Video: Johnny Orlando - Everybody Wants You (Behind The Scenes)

What's up guys, it's Johnny Orlando here and welcome to the behind the scenes of Everybody Wants You.
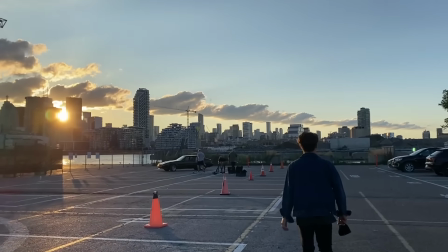0:22 We were kind of thinking of what we wanted to do and we didn't really want to do another like quarantine video shoot like how we did for CU so we were essentially just going to make a lyric video.
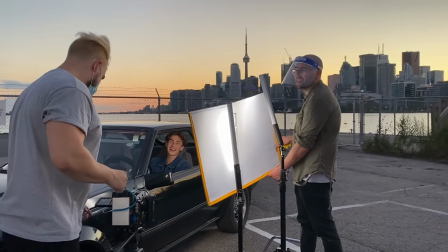0:32 We started planning things out and I really wanted to get a supra for the video.
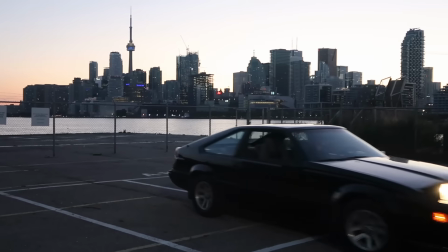0:37 We were kind of thinking this is going to be really, really cool. it's almost a shame to dirty the waters with putting lyrics everywhere and have it be branded as a lyric video specifically.
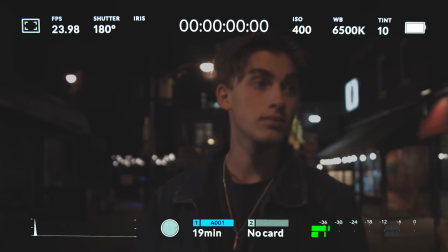0:48 The whole point of the video is that I'm kind of lost. I'm in the city, I don't really know the area too well, even in real life. That was what we wanted to portray.
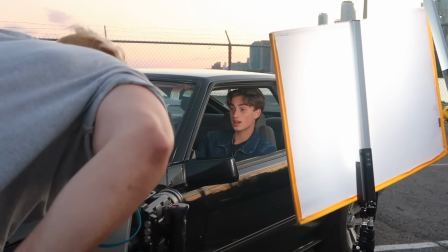0:56 This was the first video we did, I guess, out of the gates of quarantine, so things were pretty limited and we didn't really know what we were going to be able to do.
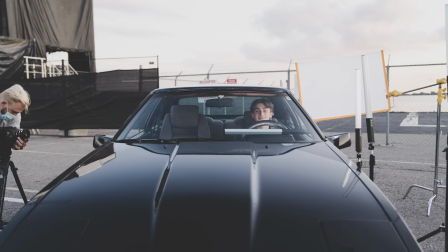1:04 We had to follow the protocols of the guidelines of the city and everything, so it means the number of people you can have on set is really limited,
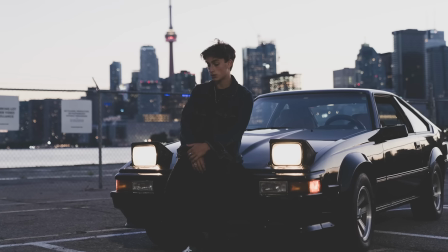1:11 you can't really get close, all those kinds of things. So it was really just sort of a video that we sort of tested the waters and see how it was going to go.
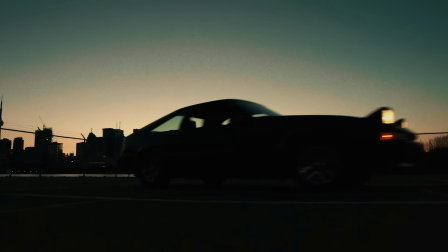1:19 So I think knowing that we couldn't really have this huge elaborate story or anything, so we wanted to just do something that was more of a vibe video.
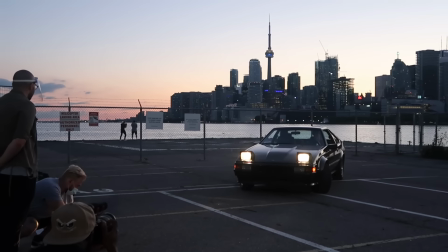1:28 Johnny and his team sort of had the idea too that we would always mix in animation to some degree,
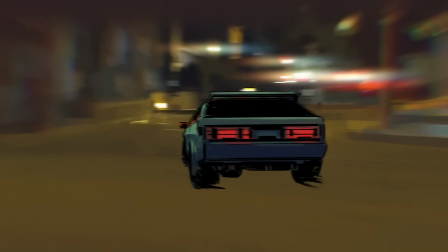1:34 just because, you know, that's something that you can do that sort of elevates a video,
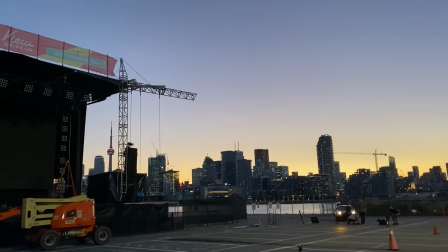1:39 but it's obviously safe.
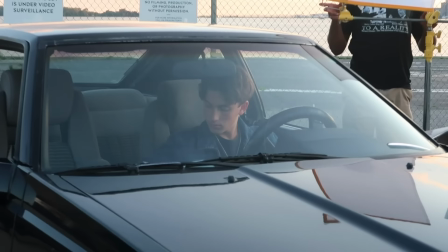1:40 It was definitely, I think, the first time I've tackled an animation project, or at least mixing animation in with live action, and I think it's the first time we've done that for Johnny, too. We thought that we should kind of spice it up a little bit, and one way that I wanted to do that was animation, and I wanted to do it since CU, actually. It was an exciting challenge to kind of figure out what to choose stylistically
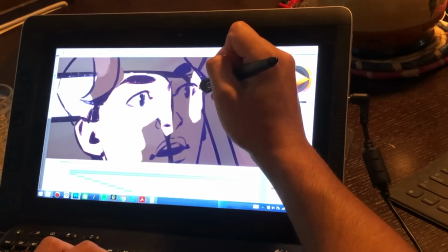2:02 um to suit the mood of the video and also kind of the timeline that that
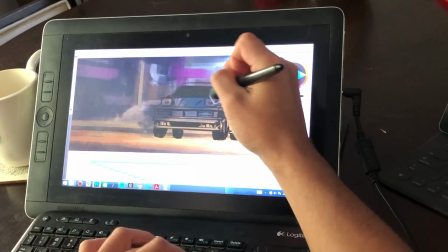2:06 we were working with as well something that could capture and kind of exaggerate the vibe that you got from the music and from from
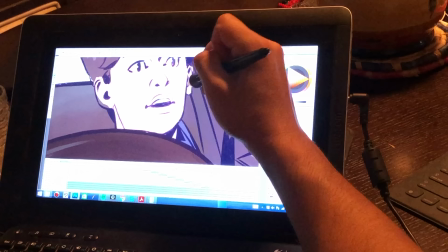2:15 johnny himself and then uh just enough stylization to give it character and not make it a full
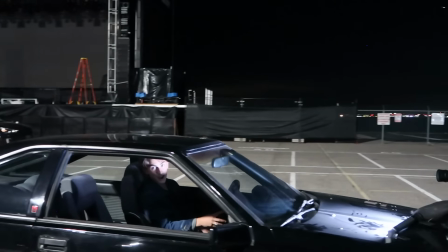2:23 like roto video it was a good experience to find like a marriage between I mean, those aspects, for sure. Car battery died. We were looking at the cool lights for too long.
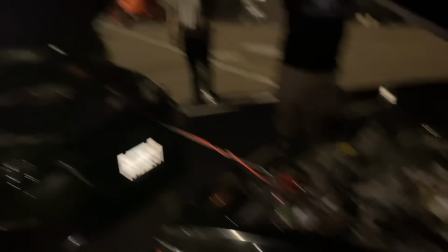2:37 Look at that. Car started. Darien doubted me, but you know what the important thing is? Never doubt yourself.
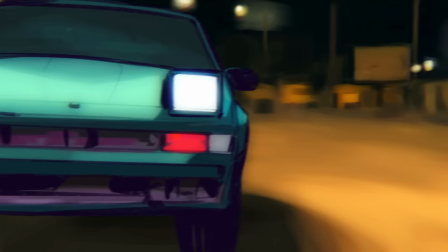2:48 Like some of the, I guess some of the animation we did, like you said,
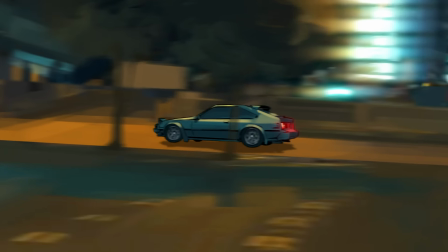2:51 it was sort of piecing assets together and bringing everything to one. but there were specific shots that we did where it was literally frame by frame animated.
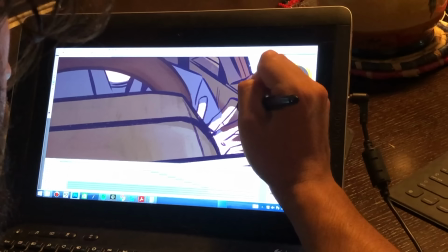3:00 The entire, entirely what you see is hand animated one frame onto the next frame.
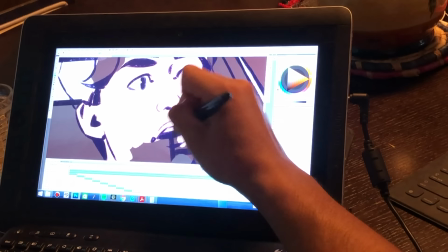3:06 The process pretty much was just like,
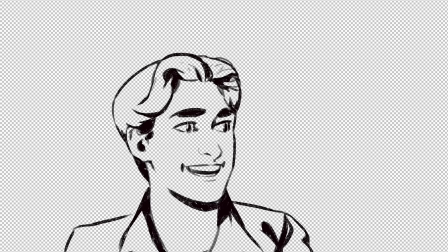3:08 just getting line work done first and then like finding an accurate but also quick way of coloring it.
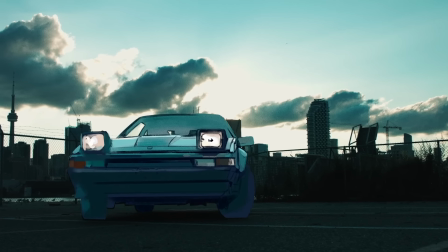3:15 We were doing 12 frames per second on a shot like,
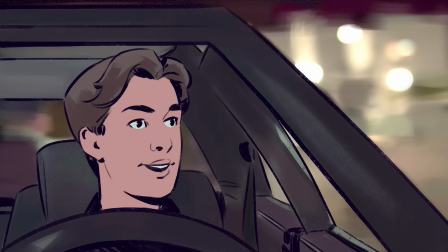3:19 it's like the first instance of Johnny and he's in the car and he's turning the wheel and he turns around and blinks, which is also my favorite Johnny shot. That one was like eight hours. Because all of that, including the background, was frame by frame.
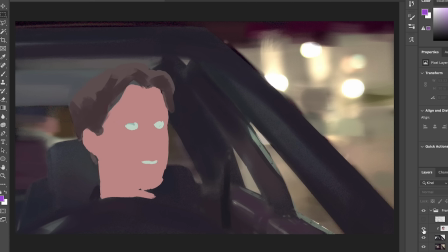3:36 So I painted in the background as well for each frame. What was that?
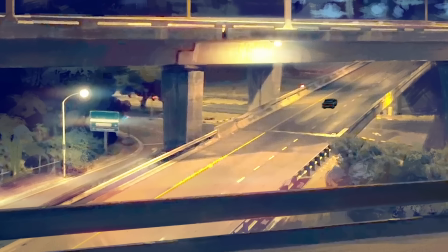3:42 Two seconds, 1.5 seconds? Was that shot? Yeah, that's like a day of work.
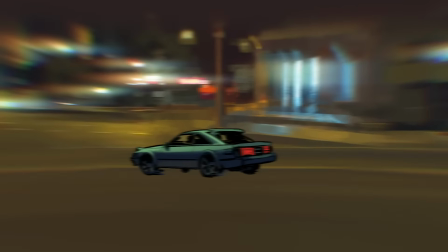3:49 I love the shot where it's the one where we almost go entirely, the camera almost goes entirely around the car as as it spins in.
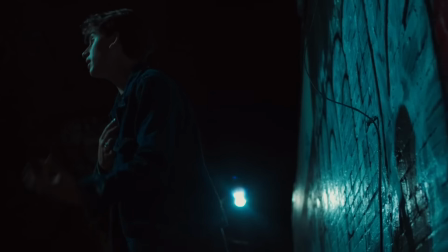3:56 The video is kind of minimalistic in a way, but it also is big in the same sense that it has all these different like layers and elements
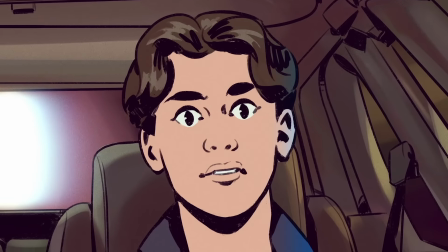4:04 and the animation just sort of is the cherry on top that just kind of pulls it all together and just makes it this really cool vibe video. I'm really really excited and really happy that I was able to do this.
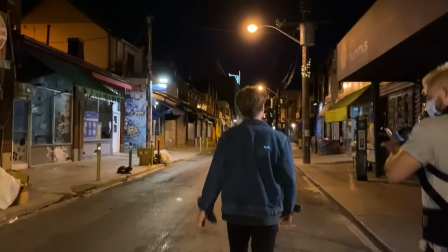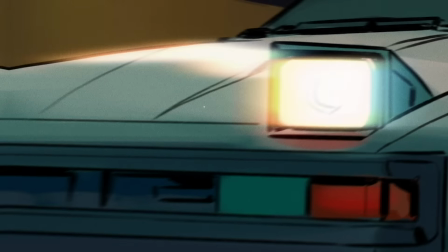4:21 You